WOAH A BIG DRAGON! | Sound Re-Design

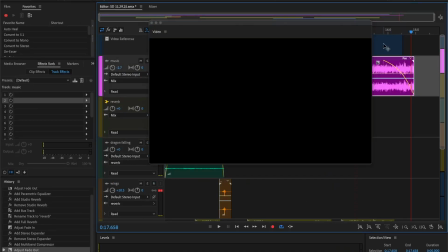I need to pan that up sooner.
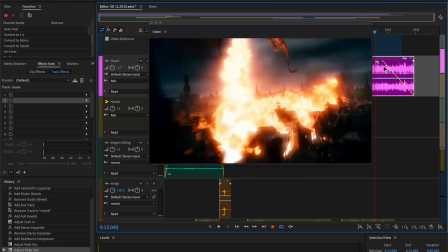Let's just make it linear. When you make it linear, that's actually more natural to the ear than this. Linear is just...
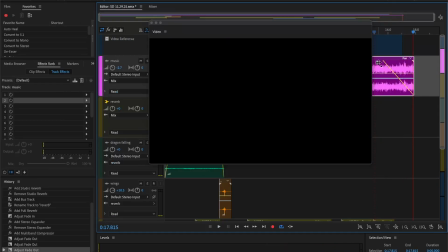You see, that sounds better than this. Like, that's abrupt. It's still loud right there. When you do it like that, it's just...
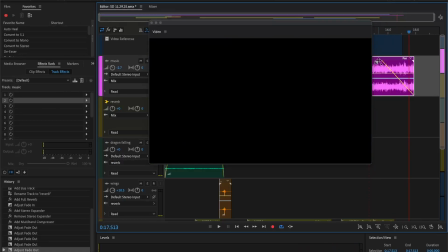It makes more sense to the ear when you have a linear fade out instead of just the... what's it called? Just the... Shoot. It's been a while since I took math.
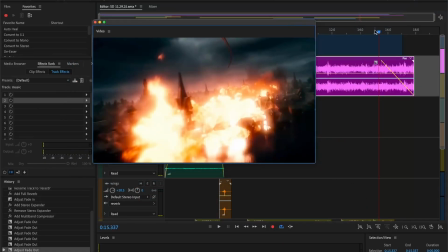Exponential decrease. Fade out. So, yeah.
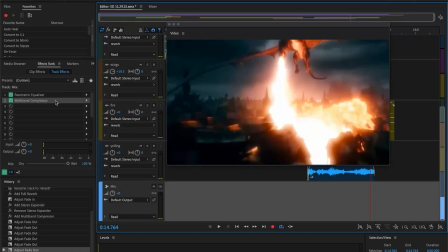All right. We have the compressor.
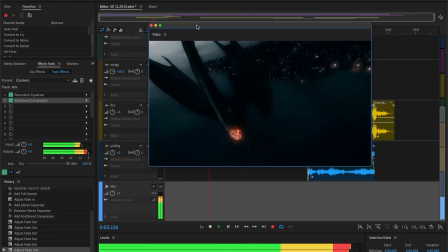Okay.
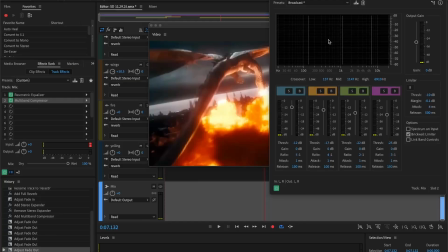We're just going to bring the mix down by like 1 decibel. Nope, not up by 1 decibel. Down by 1 decibel.
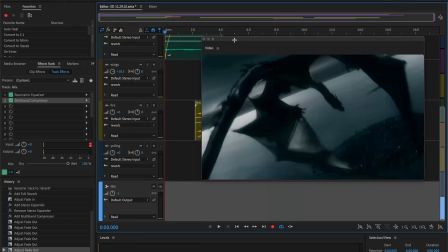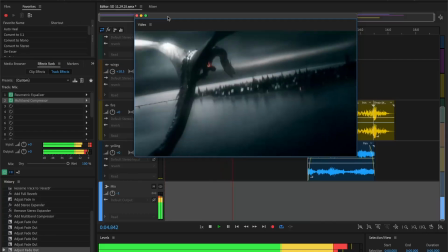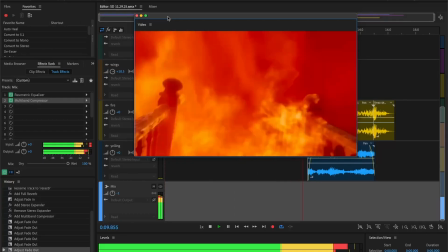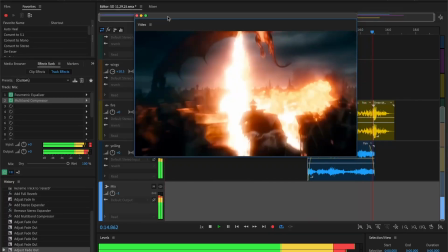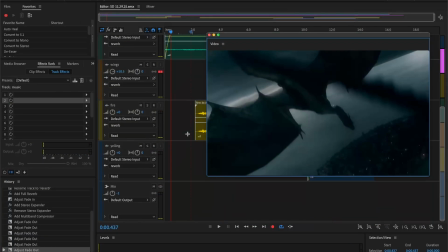And the reverb sounds fine too. Okay, so the last thing, just make sure I'm trying to make sure I don't look stupid here.
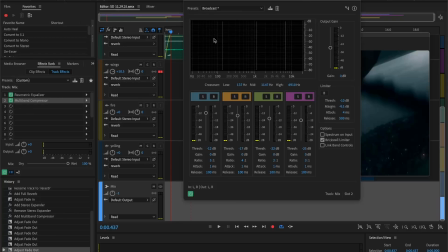Yeah, so I don't need to...
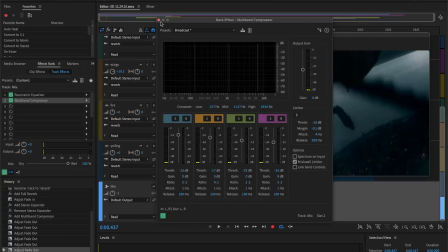There's a brick wall limiter, so there's a limiter built into this compressor, so I don't need to do anything there.
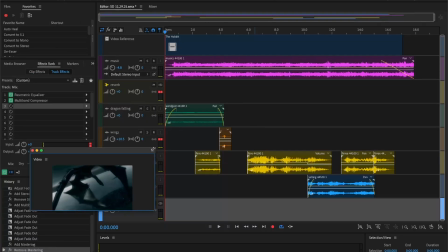Yeah, that's the project. All right. We're going to listen to it one last time. We're going to listen to it one final time. Track count, we have 1, 2, 3, 4, 5 tracks. Well, 4 sound effect tracks, 1 music track, and 1 bus.
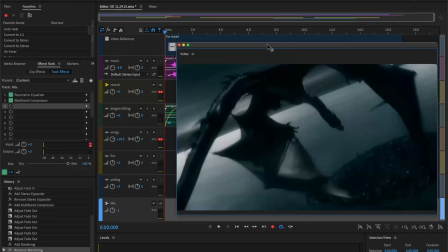Read it and weep, folks. That's a pretty good number. Let's watch it one more time.
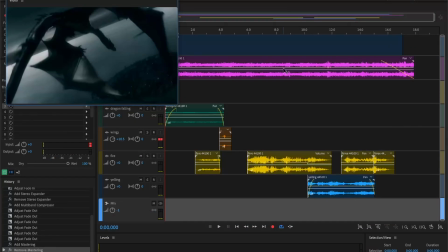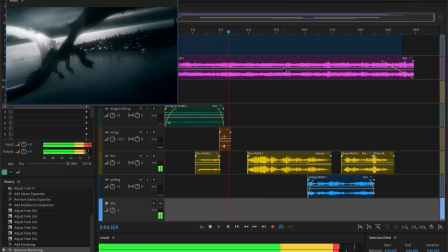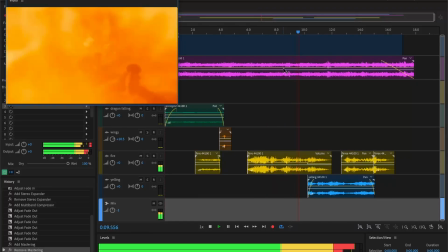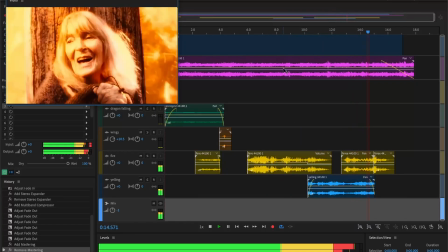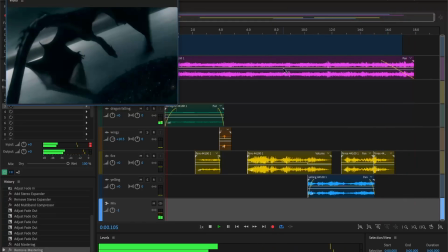Yeah. Control S, and that's it. That is the project. Thank you for watching.